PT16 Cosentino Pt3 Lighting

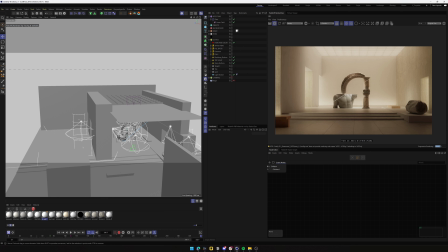12:13 So you need to space the lighting, or just if you're doing it at the same time, you need to keep one that's like more prominent or central at that moment. So as you can see, I put this into the last frame.
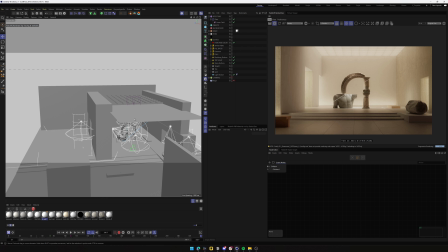12:29 This is not a frame that you see on the film, but it's a frame that I use for promotional purposes a lot, because I think it looks really nice.
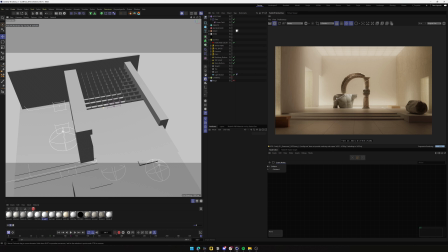12:36 So at this stage, we are actually focusing on the sculptures, but as you can see, oh shit, sorry.
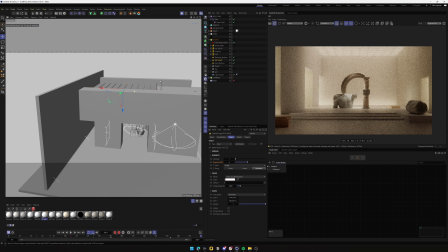12:46 I have this top light, which is animated, and it gives a really nice effect.
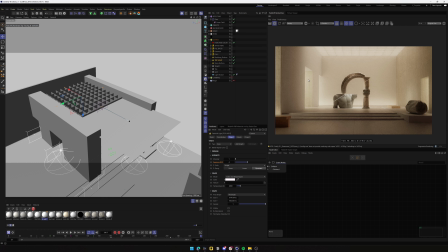12:52 It's like a fading light that's entering the scene, and it's like escalating. As we have this geometry here, it creates a really nice effect.
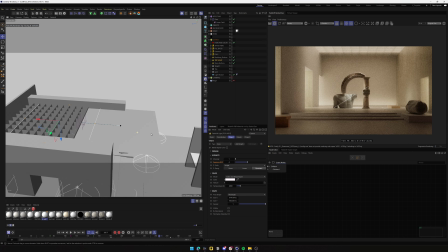13:05 And in order to do this, because I don't have I don't have a ceiling here,
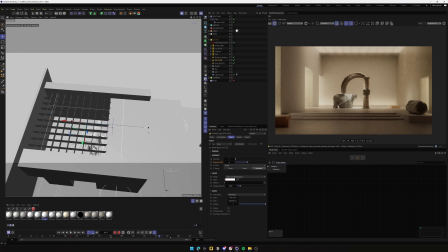13:11 so I have this this light sitting here, and I had to add this light blocker, which is basically a plane that's literally blocking the light from the top light.
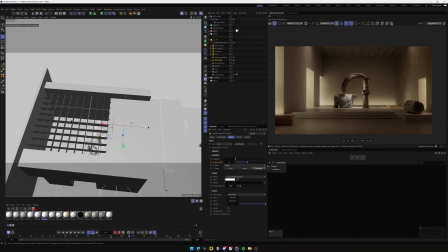13:23 And I just decided to do it this way because I thought it was like the simpler way I could animate like this cascading effect. At first, I don't think I have it here, but I had a cloner and I was animating it with fields,
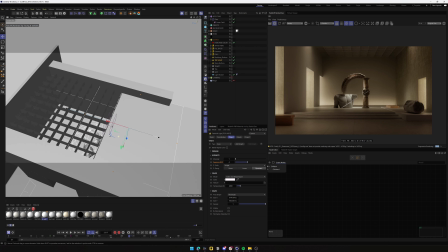13:39 but everything was super slow, and yeah, it was giving some issues. And I thought like, yes, try to do it in the simpler way, and I just ended up animating like the depth of the lighting,
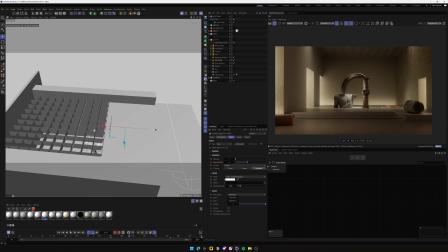13:53 and it worked quite well. So yeah, these hierarchical lights also gives you a lot of freedom in order to have different lighting setups, for example.
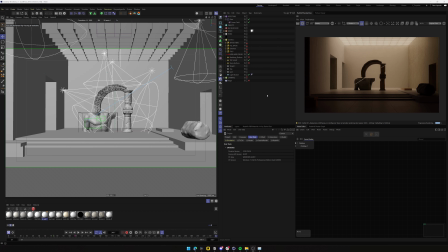14:07 So at the end, what you need to keep in mind is that you need to have some lights that are working by itself, and once you combine them, they basically paint the whole thing.
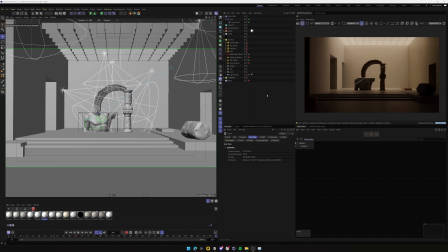14:20 It's exactly like painting an artwork or something like that. You have to have all the elements living together nicely, and that's why it's important to light in different steps instead of everything at the same time.
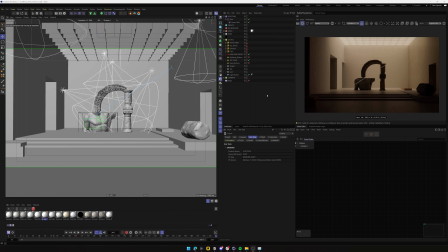14:36 I think this will help you a lot to create this hierarchy in your mind, and yeah, I think it works just really nicely. And what I mean by that is, like, for example, we have this light setup that works by itself.
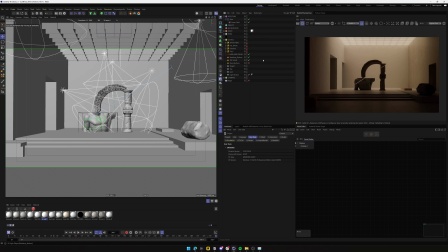14:53 And now if we put the backdrop, sorry, and the stairs here, if we add these other two lights, the ones that I showed at first, it adds an extra layer of detail. And as you can see, everything is living together super nicely.
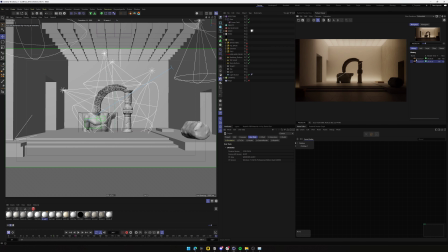15:11 And this first shot that we had here was looking super dope to me, and it's honestly it still does. But as you can see, you have another layer of depth here.
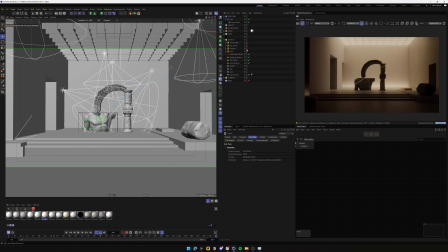15:25 And for example, if we add, well, the entrance is not going to do much because we don't see it right now, but now we add the spotlights, the basic ones. We're going to have, oh shit, what did I do? Ah, no, sorry, I added the fill.
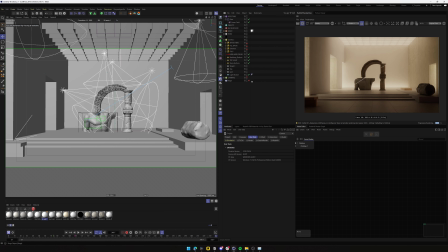15:42 As you can see right now, it's a little bit too bright here, but keep in mind that at this stage we should be focusing like in this
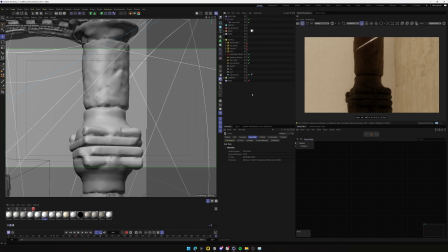15:52 wall, not sorry, in this column. So bear in mind that this wasn't supposed to be like that on the film. But if you had this trouble, as you can see right now, maybe we have this issue.
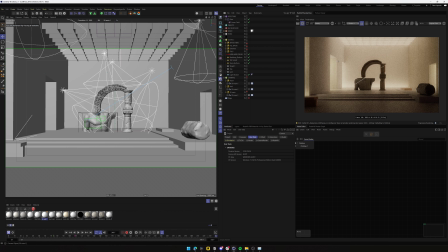16:05 We have this issue in which right now the lights are not living together that nicely because these parts here are overburnt.